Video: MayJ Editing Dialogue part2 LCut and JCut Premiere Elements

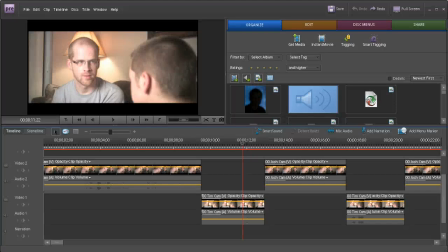(0:00)
Hi, this is the part two of editing, basic editing inside of Premiere Elements, and we're editing the Film Riot footage that we were messing around with before.
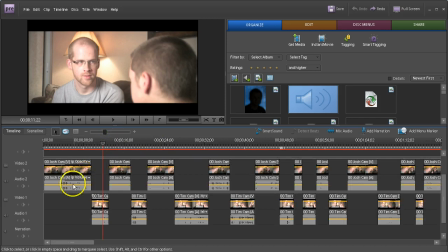(0:09)
And I've taken this prepared bit and I have cut it up so I have sort of a call and answer for both of the two sets of shots, all interspersed exactly as they should go to tell the story. The only thing is, this is a rough cut.
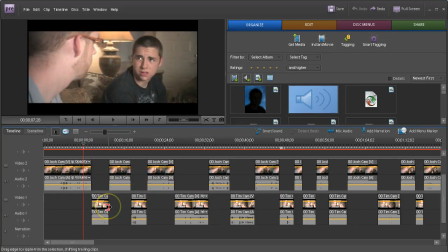(0:21)
There's a lot of fine-tuning we want to do to improve the flow, and so I'm going to do that now with just a couple of little tricks.
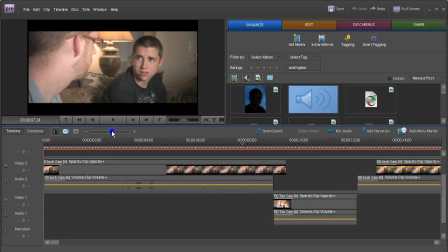(0:27)
First trick I'm going to do, I'm going to zoom in on this and do a simple trim just to make things flow better. Again, you may be able to see what's going on up here. You may not be able to hear the audio. I'll try to describe what's going on as it goes, just in case.
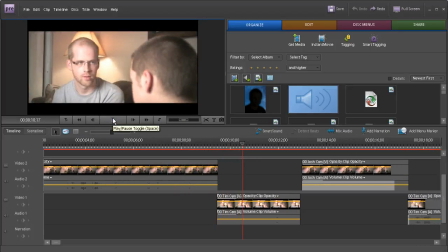(0:39)
So as I play this, I have a well then, and I have a response there where he says, yeah.
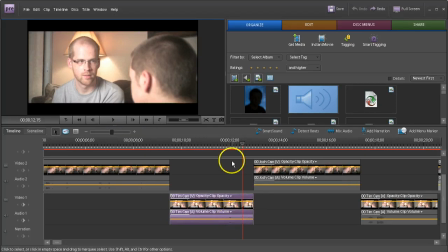(0:46)
And you can see in the dialogue part, the audio track down here, his response is right about at that moment. So I'm going to do a simple trim to make this dialogue flow a little faster. Get rid of the dead space. And when I do and trim this back, watch what happens to all the clips behind.
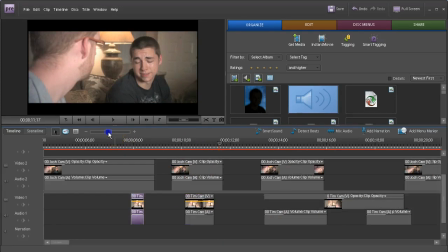(1:01)
Everything shuffles over to the left, and that's a good thing because this will keep our project up to date as we edit it,
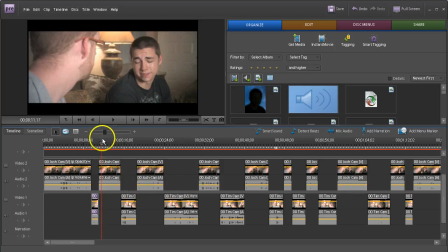(1:09)
and we don't have to shuffle everything over individually, not just yet anyway. So that's one of the simplest things that you can do.
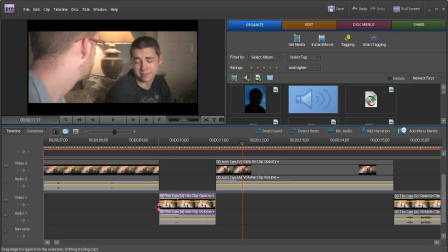(1:15)
Going the other way around, if you wanted to extend a scene, if I dragged it this way, you could extend it. It would not shift anything in time, and if I wanted to move everything back, I'd actually have to go and highlight everything, and you can do that.
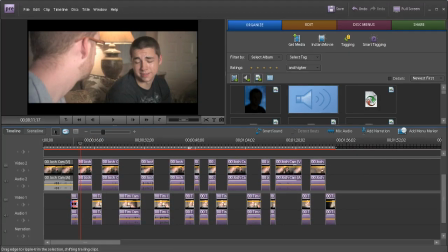(1:29)
You can click and drag, find all the clips, and then move them back, and you'll notice that things do kind of snap into place when you get them where you want them. But certainly it's a little more difficult going that direction. For now though, I've tightened up the dialogue a little bit.
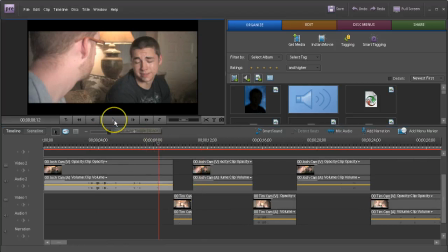(1:43)
I'm going to hit the play again and listen to it.
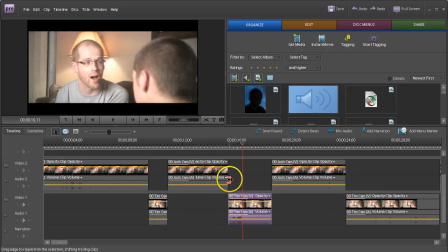(1:54)
Okay, so the next thing that I wanted to do here was to try an LCut. An LCut is where you have some video that is cut off and goes to the next set of video before the audio goes away. That is, we have Josh's cam up here.
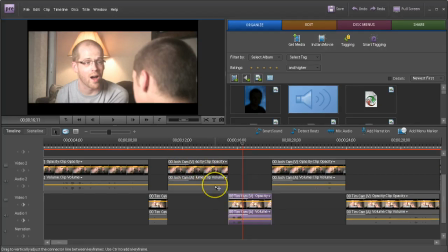(2:09)
I would like to cut to Tim's reaction to Josh's dialogue, so I would like to trim back the video portion only and not the audio. And I also want to extend this so it's going to last a little longer. So it starts like this. Here's where the LCut's going to come in. I'm going to drag this back and get a little bit more of Tim talking here.
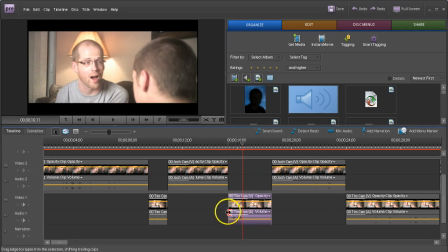(2:28)
Now, when I do this, you'll notice it does not change the location of his reaction or anything. Everything is still timed the way it was before. It's just that it overlaps, and I do have double the audio here, which is probably a bit of a bad thing. We don't want to suddenly get noisy with background noise and stuff. Oops, I got to be careful about this. Once again, if you trim it like this, everything shifts.
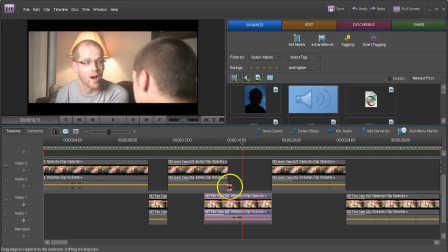(2:47)
We don't want that. So, to get the LCut, I'm going to have to work with the video independent of the audio,
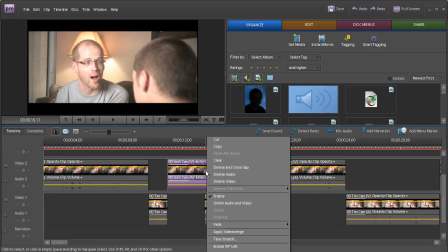(2:54)
and to do that I'm going to right mouse click the clip and I'm going to unlink the audio and video.
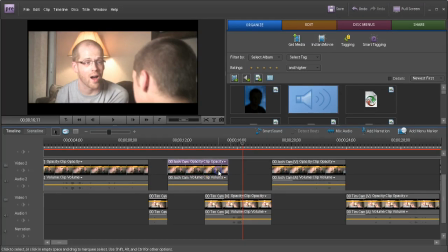(2:59)
Now they're still synced up, but now I can select the video separate from the audio, and I could shift them separately too. I'm going to do the same thing with this clip here. I'm going to unlink the audio from the video. And now if I wanted this audio to continue,
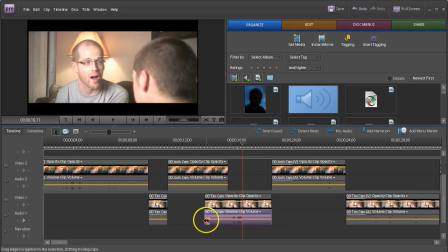(3:12)
that means that I'm probably going to want this audio here not to play until it gets to the end of this clip here. So I'm going to take this and I'm going to slide back just the audio. Now you'll notice we have that problem again.
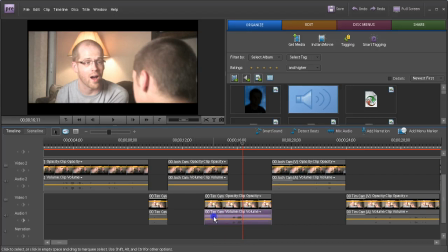(3:27)
Everything's shifting. Control Z is your friend, so undo. The trick to this is if you want to shift or trim something without it affecting time, hold down the Alt key, excuse me, hold down the Control key as you shift it and watch. Holding down the Control key, nothing gets shifted that happens behind it.
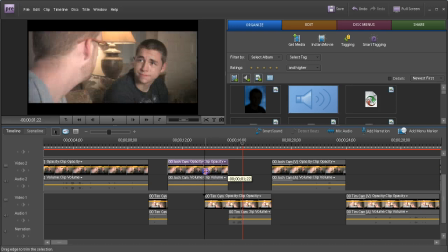(3:46)
I'm going to do the same thing up here with the video. I might as well trim this back so it reveals Tim reacting to Josh's audio. And when you try this on the real clip, you'll see why this flows so well.
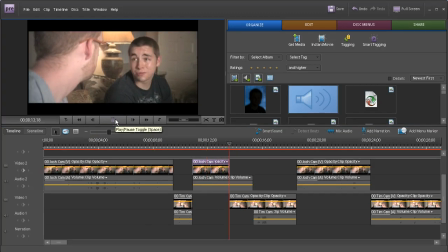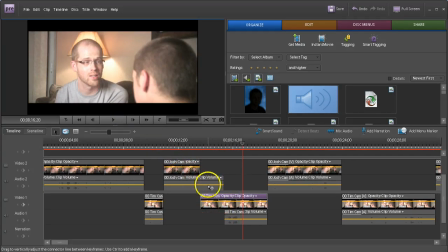(4:04)
So we get to see his reaction to what Josh is saying a little earlier than his reaction audibly.